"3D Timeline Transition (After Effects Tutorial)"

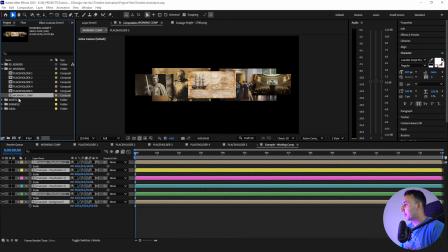4:09 All right, I like the way this looks. So the next thing we're gonna do is take our working comp, and we're gonna pre-compose this and label this render comp.
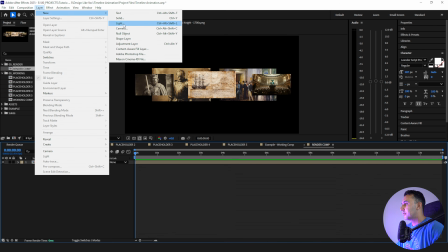4:17 And so with that, what I'm gonna do is go to Layer, New, Camera, and we'll leave this at 35 millimeter.
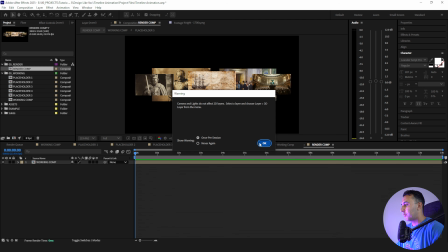4:25 And then it's gonna give us this warning, and that's because we need to make this layer 3D.
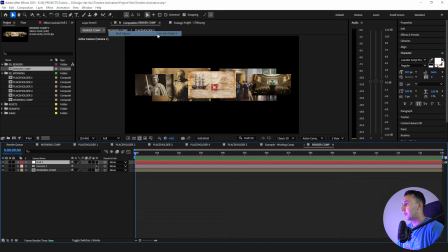4:29 And the next thing I wanna do is create a couple null objects. So this first one, I'm gonna call this Camera Zoom. I'm going to duplicate it, and then I'm going to call this next one Camera Pan.
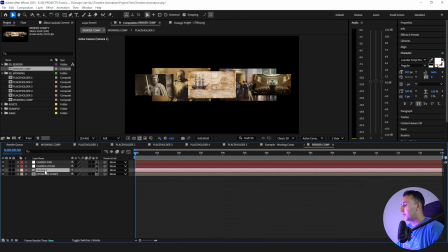4:44 What I need to do is make these null layers 3D. I'm going to parent the camera layer to the camera zoom, and I'm going to parent the camera zoom to the camera pan. All right, and what I'm doing is basically creating controllers.
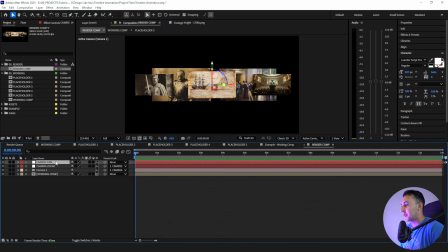4:58 Every pan movement that I'm going to be doing is going to be with this null object, and every camera zoom movement I'm going to be doing is going to be with this null object. Doing it this way allows us to not have so many keyframes in just one layer, and it actually gives us a lot more autonomy and freedom. And then next thing we're going to do here is click this rasterize button right here for our working comp. It's very important that we do that.
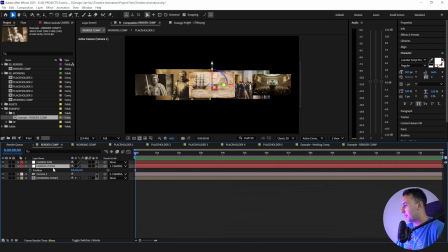5:17 The next thing we're going to do is actually start animating. What we're going to do is go to our camera zoom, and I'm going to basically zoom in here. I'm going to start over here with our first placeholder. And I want to get really tight.
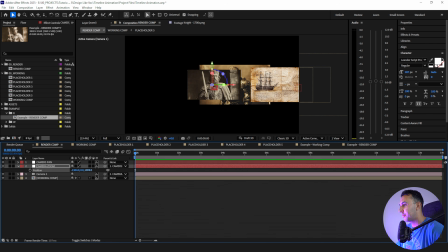5:33 I want this placeholder one to fill the entire frame.
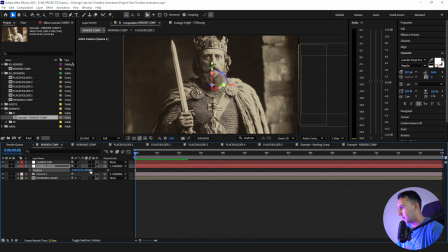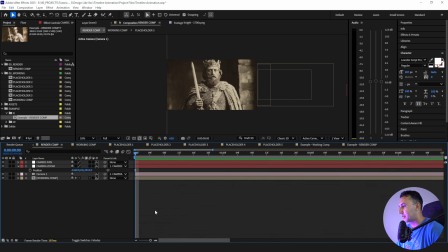5:43 All right, so what I'm going to do is kind of identify just a point in time when I want to start this animation, and I want to start it right around the 12 frame mark. So I'm going to I'm going to click my stopwatch here and set a keyframe, and then what I want is I want the zoom out to kind of be a little bit gradual. So I'm going to go to about 1.5 seconds from this keyframe,
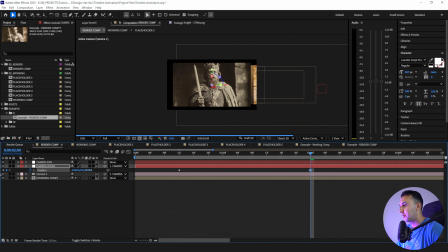6:01 so at 2 seconds, and I'm going to zoom out just like this. And we're going to get to easing and all that in a little bit. I just kind of want to see our placement here and see how that looks. Maybe zoom out just a little bit more. Nice. All right, so the next thing we're going to do is our pan camera movement.
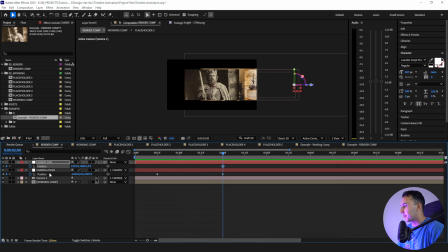6:18 So I'm going to go just right here for now, click our stopwatch. I'm going to go down about 4 seconds or so. I'm just going to slide across here. We're going to keep going.
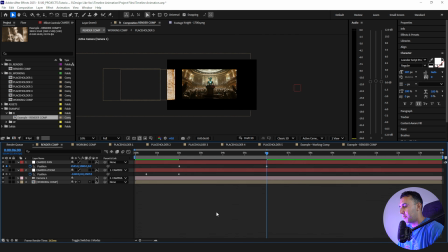6:33 All right. And then we're going to basically do the same thing we did with the zoom keyframe. So I'm going to set another keyframe here, and then I'm going to go 1.5 seconds. And then I'm just going to zoom in.
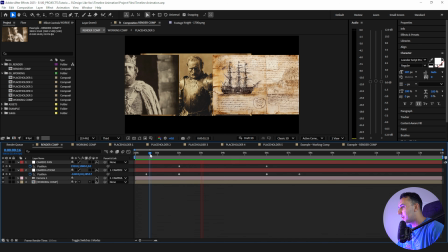6:49 So here's what we have so far. We have the zoom out, then we have the pan across, and you see that parallaxing that we have because we push things back in 3D space.
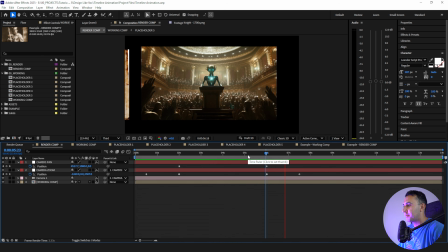6:56 And then same thing towards the end here, zooms back in. And there's a couple things I'd probably do differently.
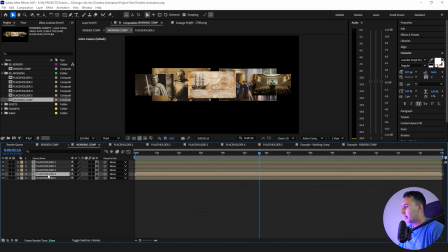7:03 Like maybe like with this placeholder 4, you could barely see that. So I might even just bump that over a couple notches so that way we could see it a little bit better.
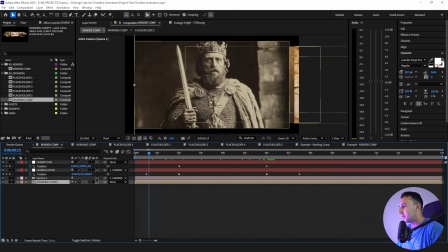7:11 Just little micro adjustments like that, but we'll make those in a little bit. But really what I need to do is fix up this animation, because while we have the idea down, it looks kind of ugly,
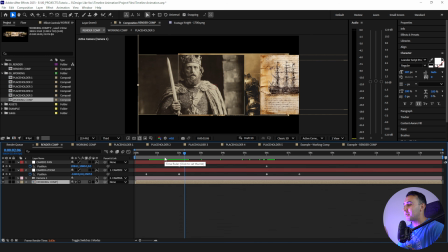7:19 but thankfully it's a really easy fix. And what we're going to do that is with some easing and offsetting keyframes. If that sounds like a lot, just stick with me. I got you. What I'm going to do is go up to our position here. I'm going to highlight both keyframes, and I'm going to click F9 to easy ease.
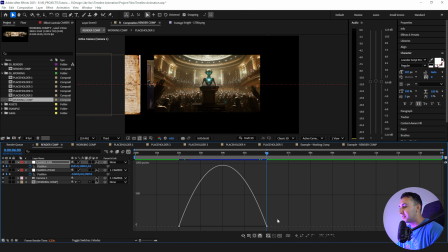7:33 Then I'm going to make sure both keyframes are highlighted. I'm going to jump over to our graph editor, and then I'm going to highlight our handles here, and I'm just going to drag this in, not all the way. I usually do it all the way. I'm just going to drag it in most of the way, and then I'm going to drag this one just a little bit over too.
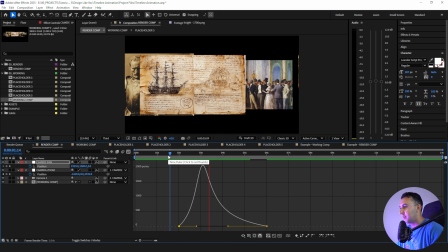7:49 This is going to create just a little bit of a nice smooth animation, just like that.
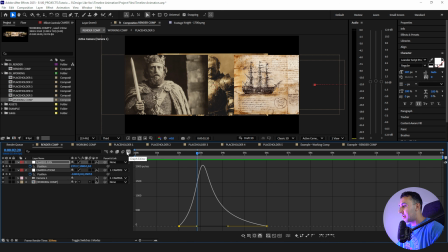7:55 Now we have to repeat this process a couple of times, and there's a couple ways you can do that. One is you could follow the same processes and copy the same values.
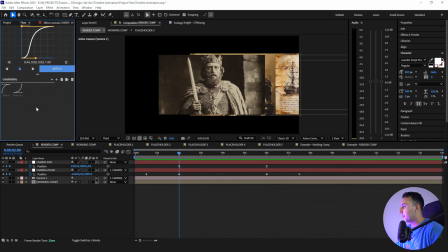8:02 What I'm going to do is take a shortcut, and that is with this flow plugin, and I'll show you how it works. I'm going to highlight both keyframes here. I'm going to click read values.
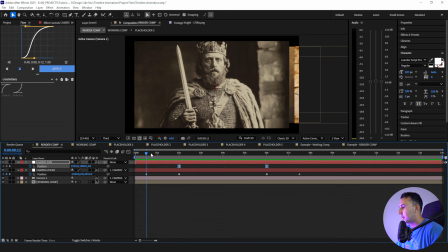8:12 It's going to give me these values, and then all I'm going to do is click right here, and I'm going to click apply.
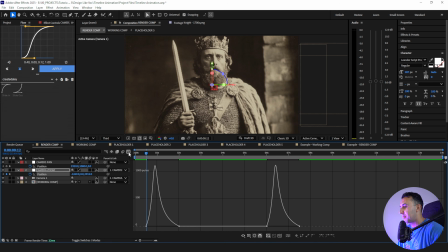8:18 Really easy stuff. So just to save time, I recommend getting this plugin for yourself. Here's how things look now.
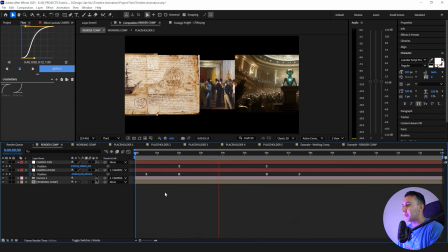8:23 We have things pull out, we have things go across, and then when we have things zoom in.
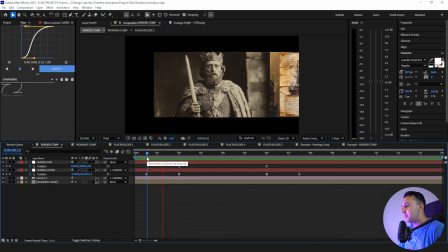8:28 So like while this looks better, it still looks kind of stiff. Like we have one complete movement, and we have the other complete movement, and it just goes by a little too slow.
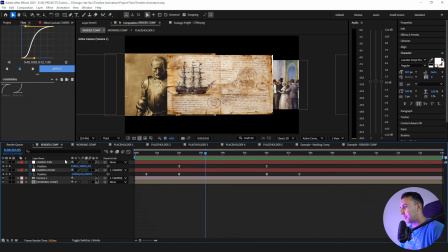8:36 So the way to fix that is really simple, and all we're going to do is actually offset some keyframes here.
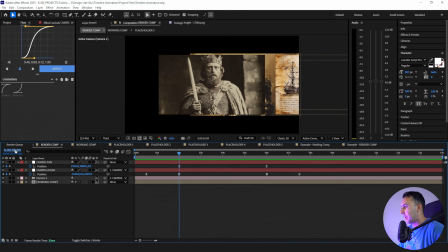8:41 So I know that this zoom animation ends at 2 seconds. I'm just going to go into, like, let's say 1.5 seconds. I'll take our position keyframes here, and I'm just going to drag this up here. So now when we zoom out, it goes a little bit smoother.
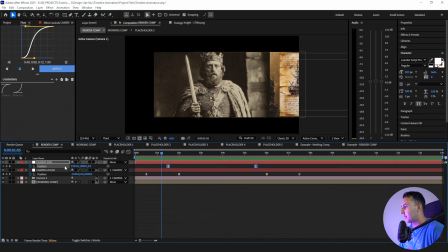8:57 And if we want, we could even bump this up a little bit further, like this.
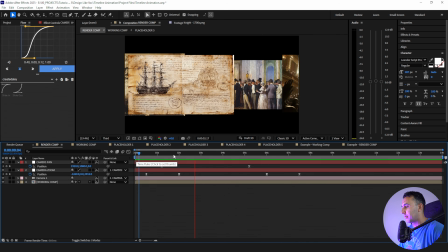9:04 That's looking good.
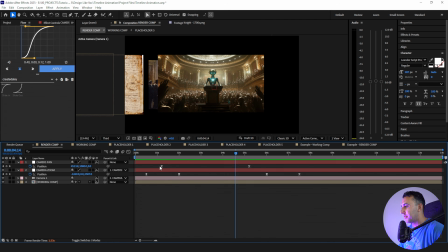9:08 And then same thing here. See how, we kind of have a little bit of a triangle going on with these keyframes? I'm just going to do the same thing here with these two keyframes. I'm just going to bring them down like this. And let's see how this looks.
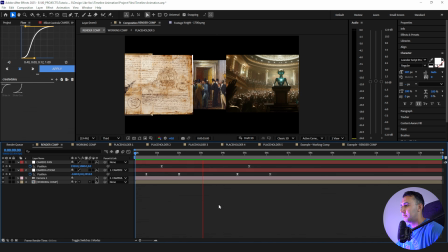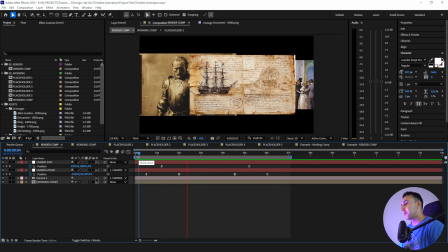9:27 Nice. It's looking better. So this is the transition part of the tutorial where we go from one scene to the other in a seamless manner, which is really cool.
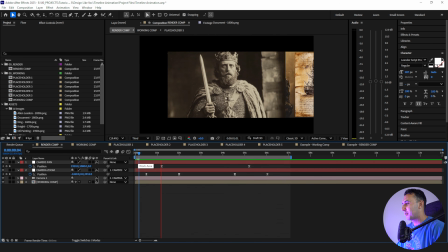9:35 But there's still a lot more to do. Like, for example, a background. Right now, we don't have one.
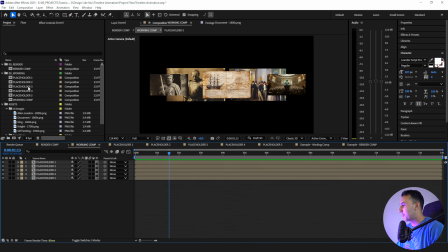9:39 So let me show you how we're going to make one today. I'm going to go back to our working comp here, and I'm actually going to take one of our assets that we're already using in here. We have our document. All I'm going to do is create a new composition, and I'm going to call this doc background.
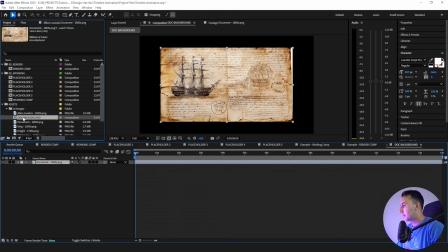9:55 And then I'm going to bring our document into here, and then I'll bring this actual composition up to our working folder.
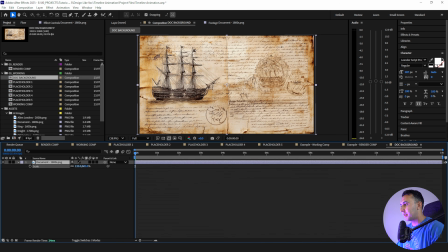10:02 I'm just going to scale this up, and I want to scale it up so much that I don't see this little white edge. I don't like that. So let's move it over like that. Cool. And so now when I go back to our working comp here, I'll bring in our doc composition.
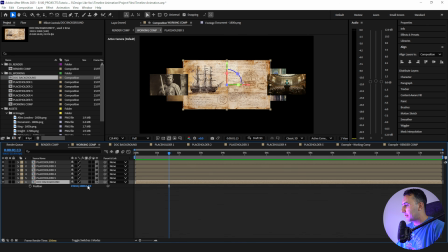10:14 I will make it 3D. I'll push it back in Z space by 6,000 pixels. And you'll see it's much smaller compared to everything else. So I need to scale it up a good bit.
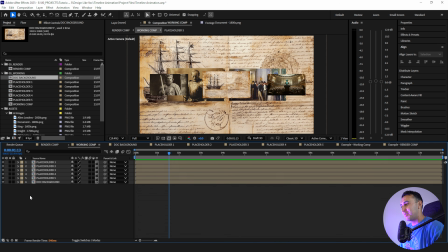10:30 Something like that's pretty good. So right now our background does not blend in very well. That's because there's not any contrast between the foreground and the background.
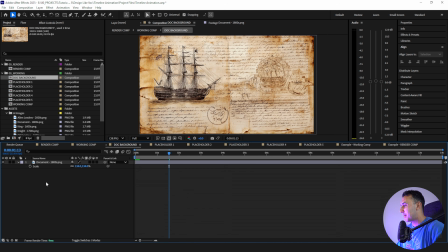10:37 We're gonna fix that here. So what we're gonna do is jump into our background folder, and we're gonna add some fun effects. The first thing I'm gonna do is add a tint effect that is going to make everything black and white. Then I'm going to add a invert effect that is simply going to invert the colors.
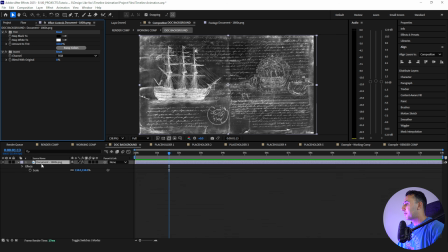10:51 What was white is black, what was black is now a white. The next thing we're going to do is add an extract effect. And what this effect is going to allow us to do is either take out the black values or the white values of a particular image or footage or what have you.
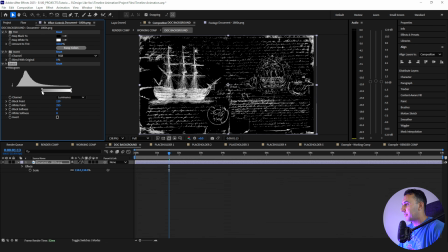11:06 And I want to take out the black values. So I'm just going to bring this across here, and you see how things are, all of the dark values are going away. And I could even smooth it out just a little bit with this bottom handle and just bring this in a little bit more.
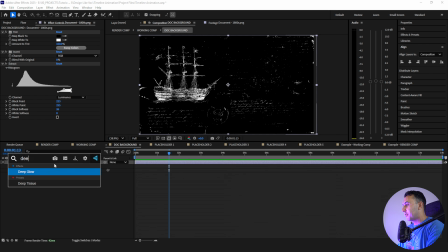11:20 And the last thing we're gonna do is add a deep glow effect. And it's going to just make things pop a little bit.
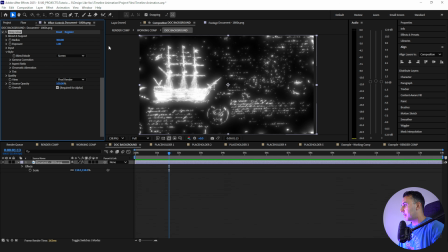11:25 And we're going to change the radius to 300 and the exposure to 0.15.
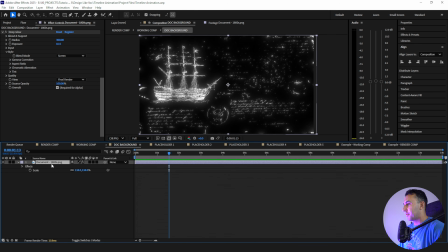11:31 All right, so right away, this is what we have. And when we go back to our working comp, we also have a lot better contrast.
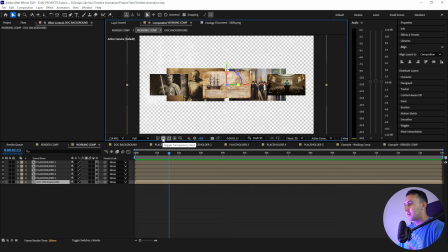11:38 But because we use the extract effect, a lot of things are still transparent.
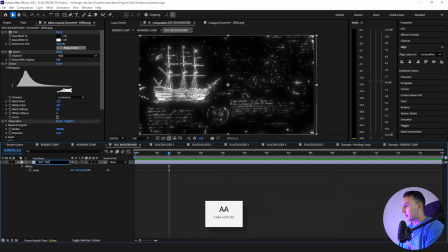11:43 You really can't see much. So what I'm going to do is actually label this doc top, and then I'm going to duplicate it and label the second one bottom, bring this below.
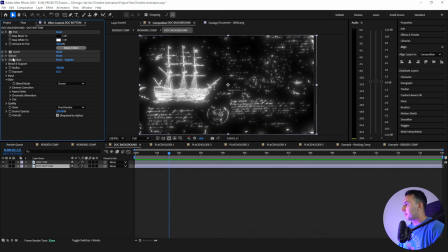11:52 And with our bottom layer, all I'm going to do is I'm going to get rid of our extract effect and our deep glow effect.
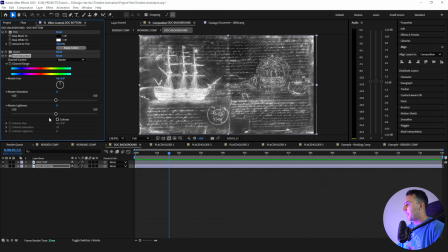12:00 And then I'm going to add a hue saturation effect. And then I'm going to change the master lightness to -70.
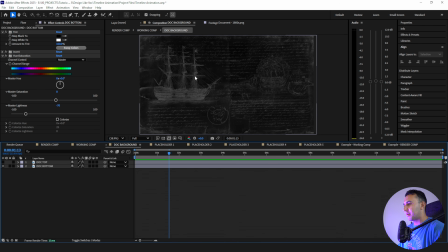12:08 So when I hide our top layer here, now we have this really subtle background asset. And that's really what you want out of a background asset.
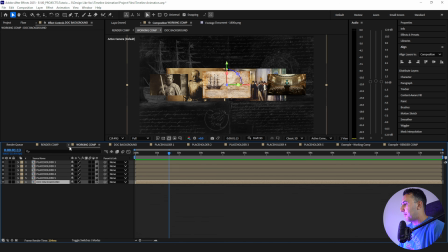12:14 You want it to be very subtle. And with that, this is what we have.
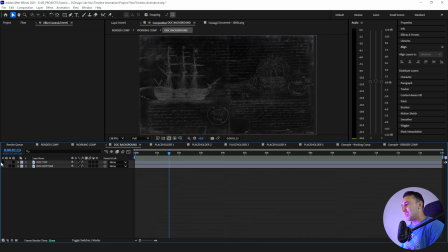12:17 But how do I find like the happy medium between like showing, you know, a little bit of flare, a little bit of glow versus keeping things simple?